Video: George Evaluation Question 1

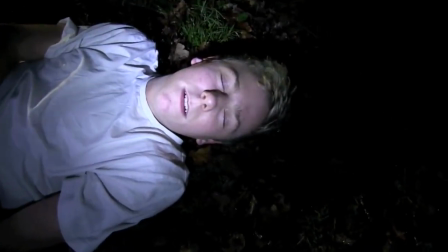I believe that we use, develop and challenge forms of conventions in many ways throughout our music video.
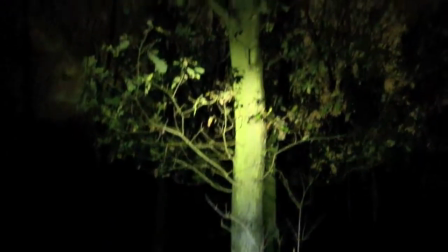These nods are evident in both the theoretical and stylistic elements of our video.
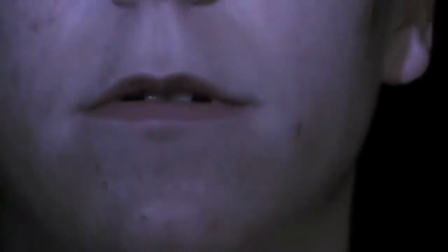An example of where we have used a convention of real media products is through the primary setting of the video, the woods.
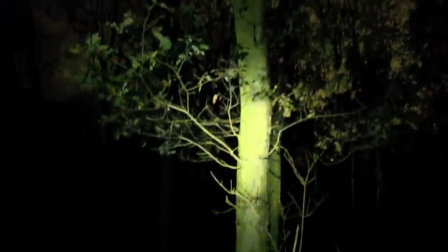Two existing media products which use this setting are Dog Days Are Over by Florence on the Machine
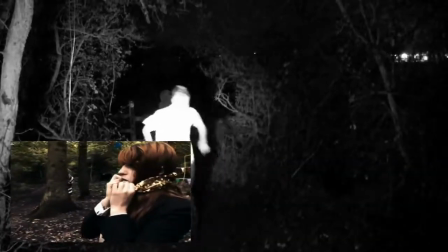and Gust of Wind by Pharrell.
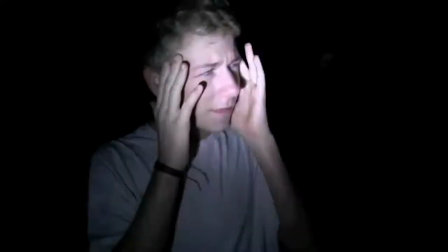However we have also developed this setting as both of these videos have been filmed in the daytime with our use of a night time setting giving the video an eerie feel.
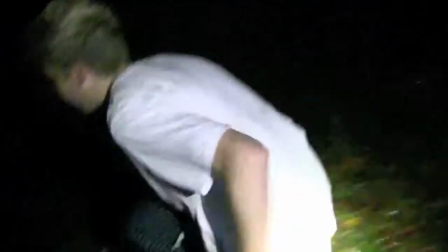Our music video has used the dark and confusing themes which are seen within many of some tracks of other music videos such as New
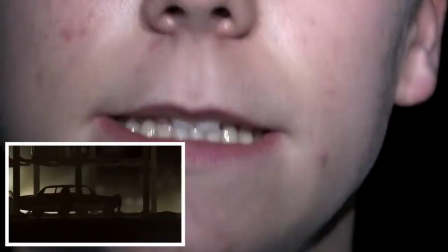Dorp New York and Hold On.
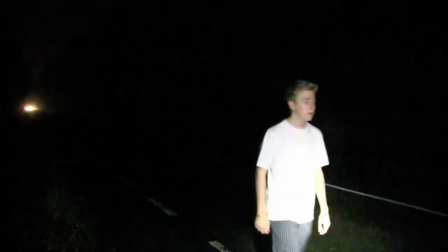We chose to extend this convention of his work to encompass our video, as the themes of his videos perfectly evoke the emotions within his songs,
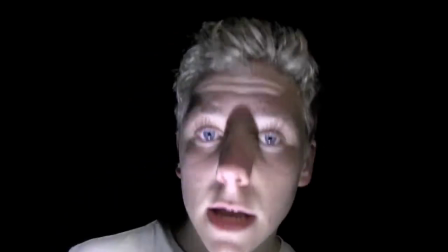meaning that our video would not have been as effective had we taken a different stance to it.
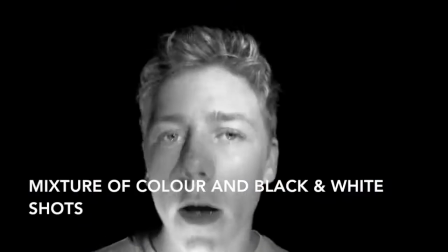Another convention which we've used within our music video is a mixture of colour and black and white shots which are influenced by films such as Kill Bill,
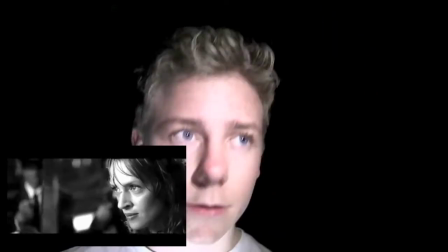with the black and white added in order to give a further sense of mystery to the video.
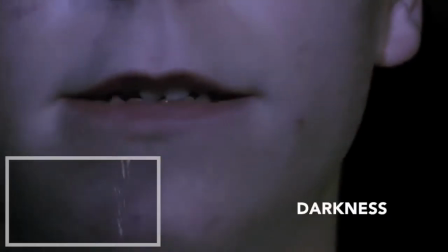In addition to this, our music video takes a lot of influence from the film Donnie Darko, as the majority of the shots are incredibly dark with only the subject being illuminated.
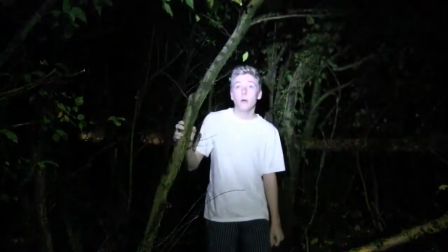This was difficult to achieve as we had to keep adjusting the ISO on the camera to ensure it only let in enough light for the subject to be visible.
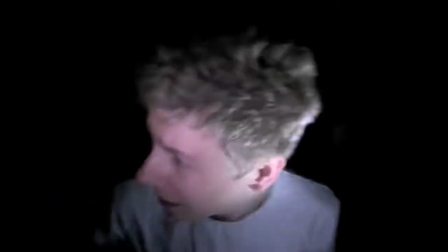In terms of challenging forms of conventions, our video challenges that often seen convention are teenagers being seen as partying and having little to care about.
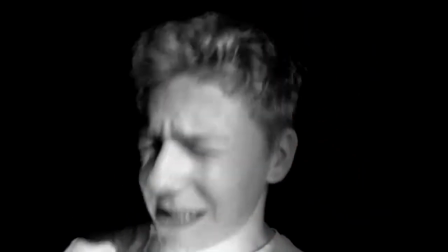This is seen in videos such as We Can't Stop by Miley Cyrus.
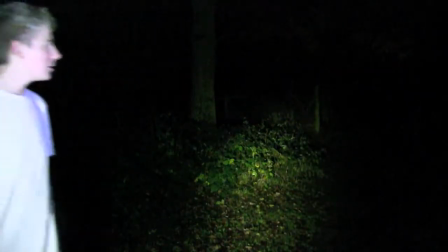On the contrary, the close up shot tubes within our video show that our character is clearly deeply troubled about something,
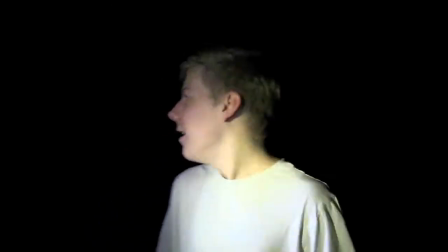meaning our video challenges the stereotypical representation of a teenager within music videos. In addition to this, our video also challenges genre conventions of existing media products,
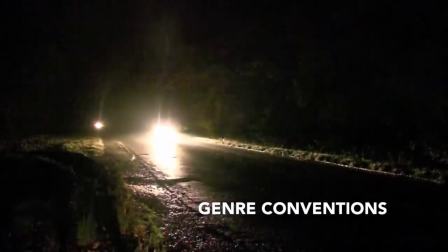as in other Deep House or Electro videos, one of the largest conventions is to include the artist performing as a DJ,
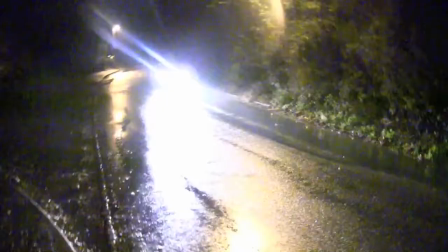for example F4U by Disclosure.
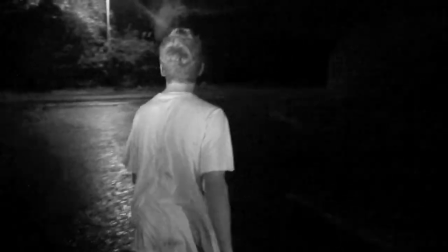However, our video doesn't include anything like this, as we believe that it would distract from the narrative and would make the story seem less realistic to the viewer.